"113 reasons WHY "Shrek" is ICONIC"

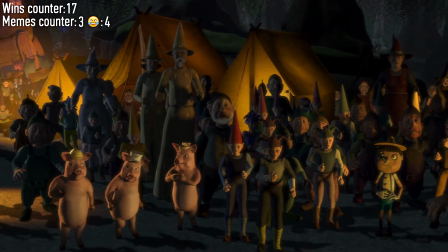(8:19)
What's funny is that the whole situation ended up making Shrek a hero to fairy tale creatures.
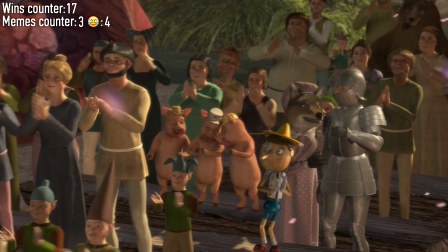(8:24)
This is the basis for future alliances and the finale itself.
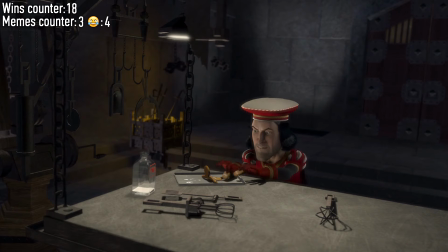(8:30) No! That's enough! Run as fast as you can. You can't catch me.
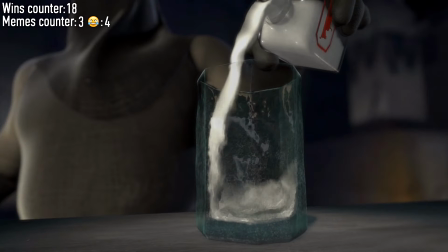(8:34) In the gingerbread man!
The authors are very clever at evading censorship.
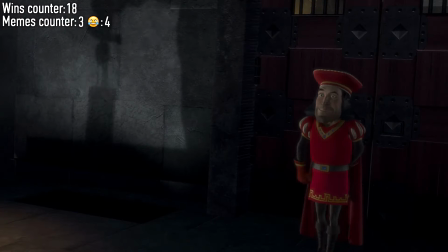(8:39)
Medieval tortures are very terrible. Severed legs, suffocation. All of them were softened simply by replacing a person with a cookie.
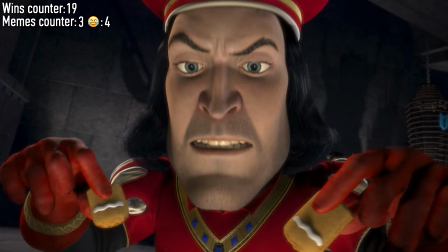(8:47)
Also, it's a reference to a gingerbread man song.
Run as fast as you can. You can't catch me.
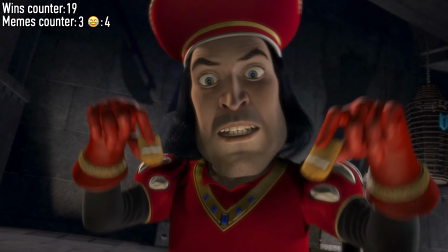(8:53) I'm the gingerbread man!
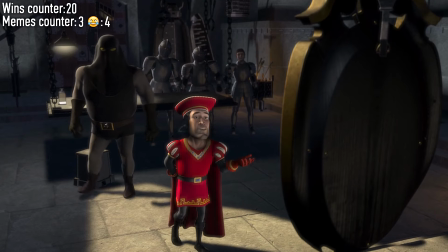(8:59) Mirror, mirror on the wall, is this not the most perfect kingdom of them all?
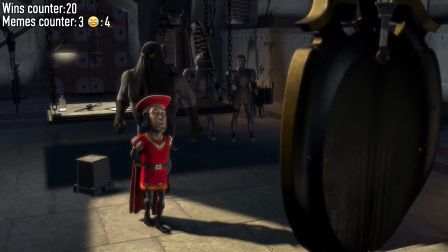(9:05)
The design of all of the characters is excellent. For example, Farquaad is dressed in all red, because this is opposite color to green.
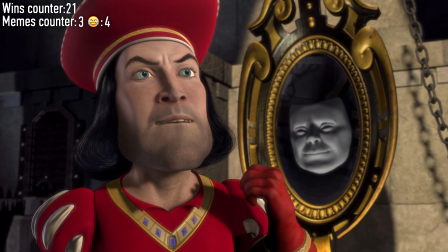(9:13)
That is, Shrek and Fiona's dress combined. Fun rumor, they say Farquaad's face was copied from the ex-CEO of Disney, Michael Eisner.
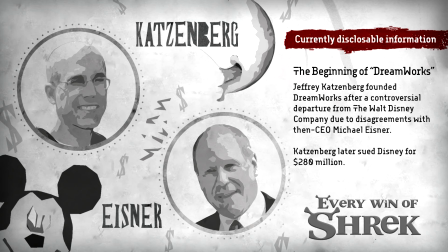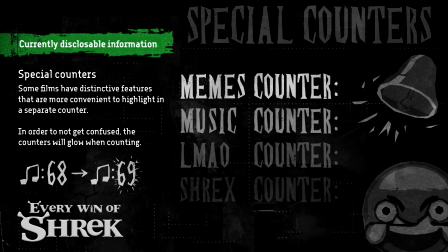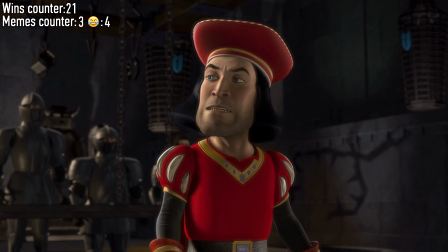(9:33) Well, technically, you're not a king. Thelonious. You were saying.
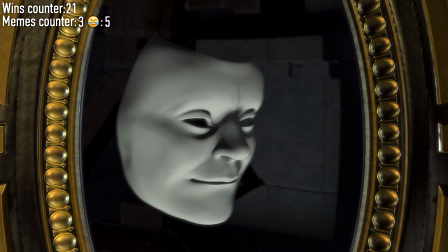(9:39) What I mean is, you're not a king yet. Princess Fiona. If you like. Fiona.
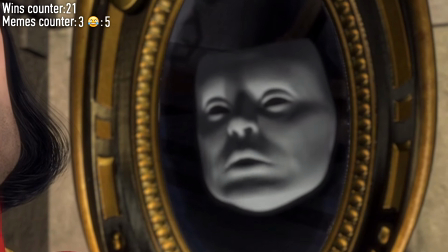(9:45) Find someone. But I probably should mention the little thing that happens at night. I'll do it. Yes, but after sunset.
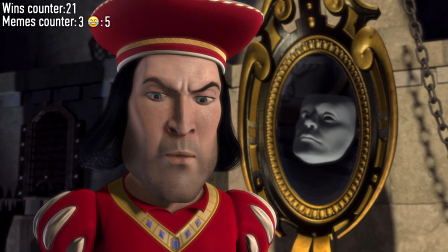(9:51) Silence!
A subtle hint to plot twist.
That must be Lord Farquaad's castle.
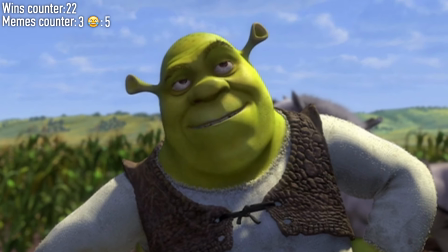(9:57) Uh-huh, I think maybe he's compensating for something. Nice call. Hey, look at this!
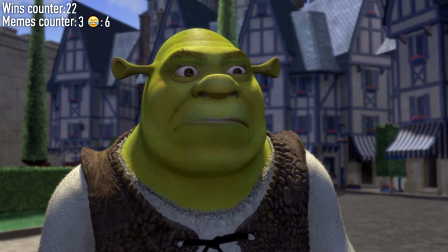(10:04) Welcome to the lobby. Have some rules. Let us lay them down. Come and wave, stay in line, and we'll get a lobby bar on the grass.
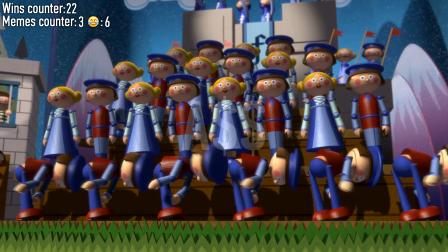(10:13) Shine your shoes, wipe your face.
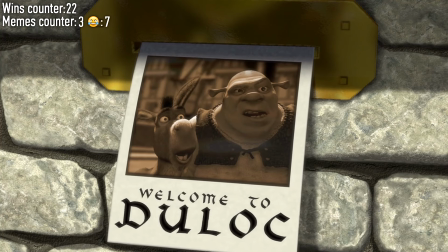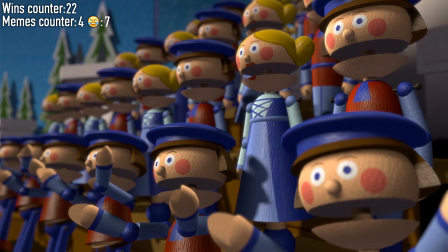(10:21)
This song is a parody of Disneyland attraction It's a Small World.
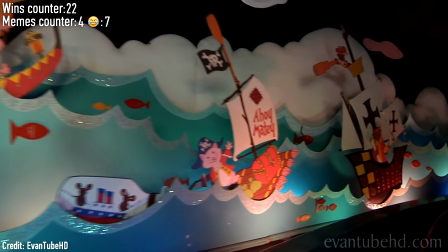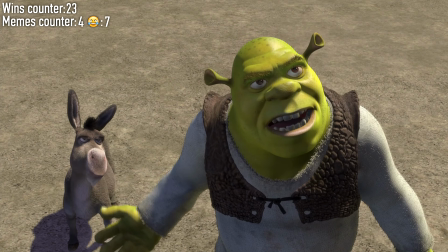(10:31) Oh, that's not very nice. It's just a donkey. One who kills the ogre will be named champion.
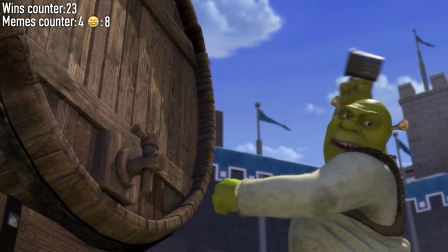(10:38) Come on!
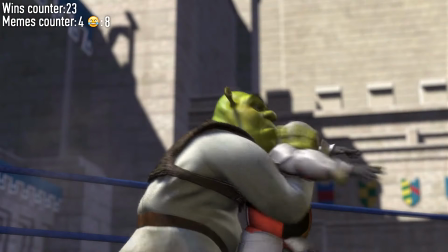(10:43) Hey, Shrek! Tag me!
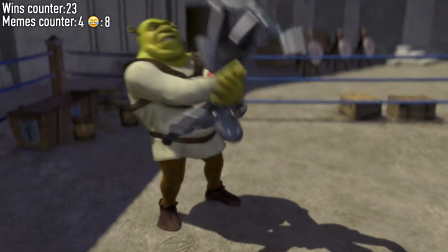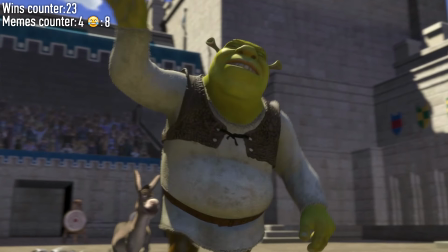(10:51) Oh, yeah!
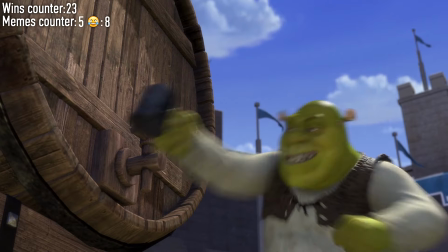(10:55) Thank you very much. I'm here till Thursday.
Scenes where Shrek takes out half the army on his own have become classics of the genre.
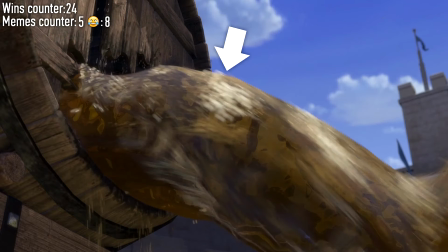(11:03)
Shrek is a scientifically accurate cartoon. Fluid pressure depends on altitude.
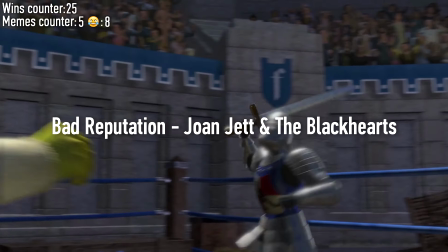(11:07)
This is not only an exciting battle, but also a cool song.
I have a better idea.
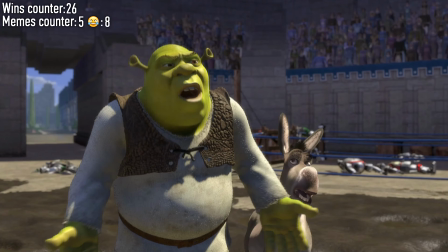(11:12) Give you our champion! I'm already on a quest to get my swamp back.
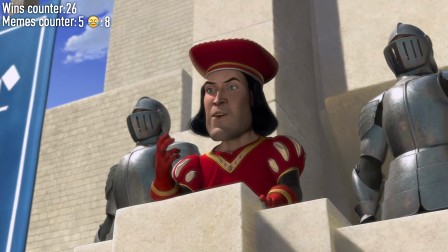(11:18) Go on this quest for me and I'll give you your swamp back. What kind of quest?
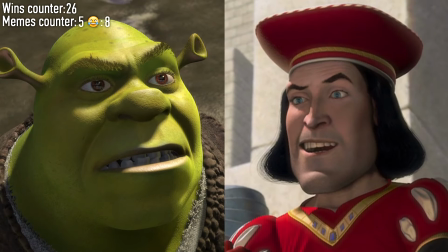(11:23)
Everything is extremely simple, but extremely genius. Shrek and Farquaad's goals clash, turning into an unexpected decision.
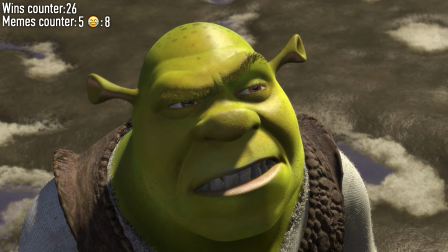(11:31)
As a result, not the knight will go after Fiona, but Shrek.
I don't get it, Shrek.
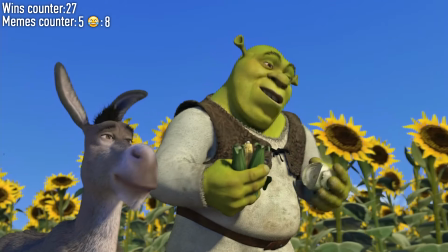(11:36) Why don't you just pull some of that ogre stuff on him, you know? You know what? Maybe I could have decapitated an entire village.
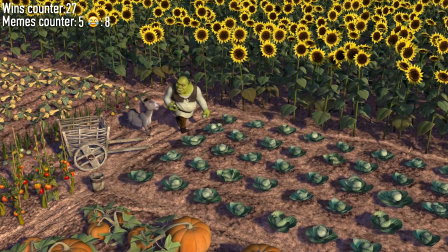(11:41) Does that sound good to you? For information, there's a lot more to ogres than people think. Like onions.
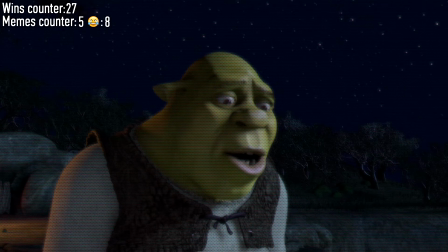(11:46) Oh, layers! They judge me before they even know me. Ogres!
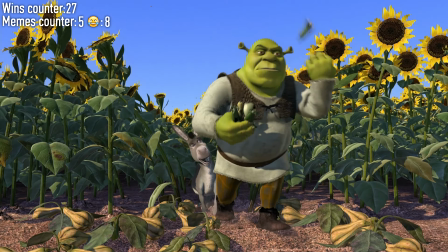(11:51) Have layers. Onions have layers.
The following dialogue reveals the character of Shrek even better.
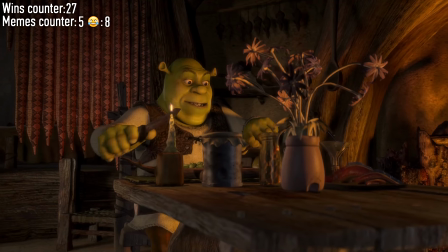(11:56)
After all, he can really tear for Farquaad and his people. But everything that we have seen before is finally revealed layer by layer.
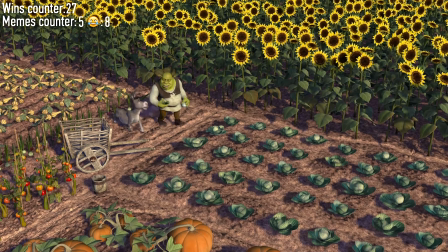(12:03)
Shrek has always been decent and humane, who in the end decided to sacrifice his time and nerves just not to shed too much blood.
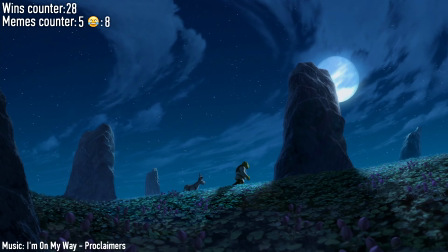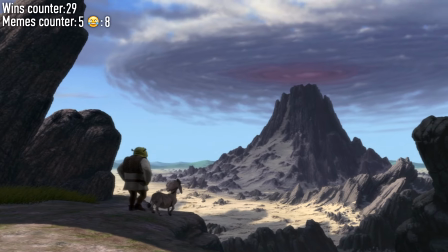(12:17)
Inconspicuous detail. It was in the morning that Shrek and Donkey arrived at Fiona's castle.
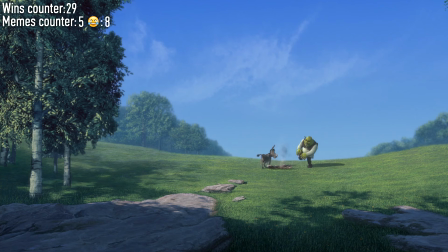(12:22)
The authors deliberately built such a timing so as not to get into Fiona's night transformation.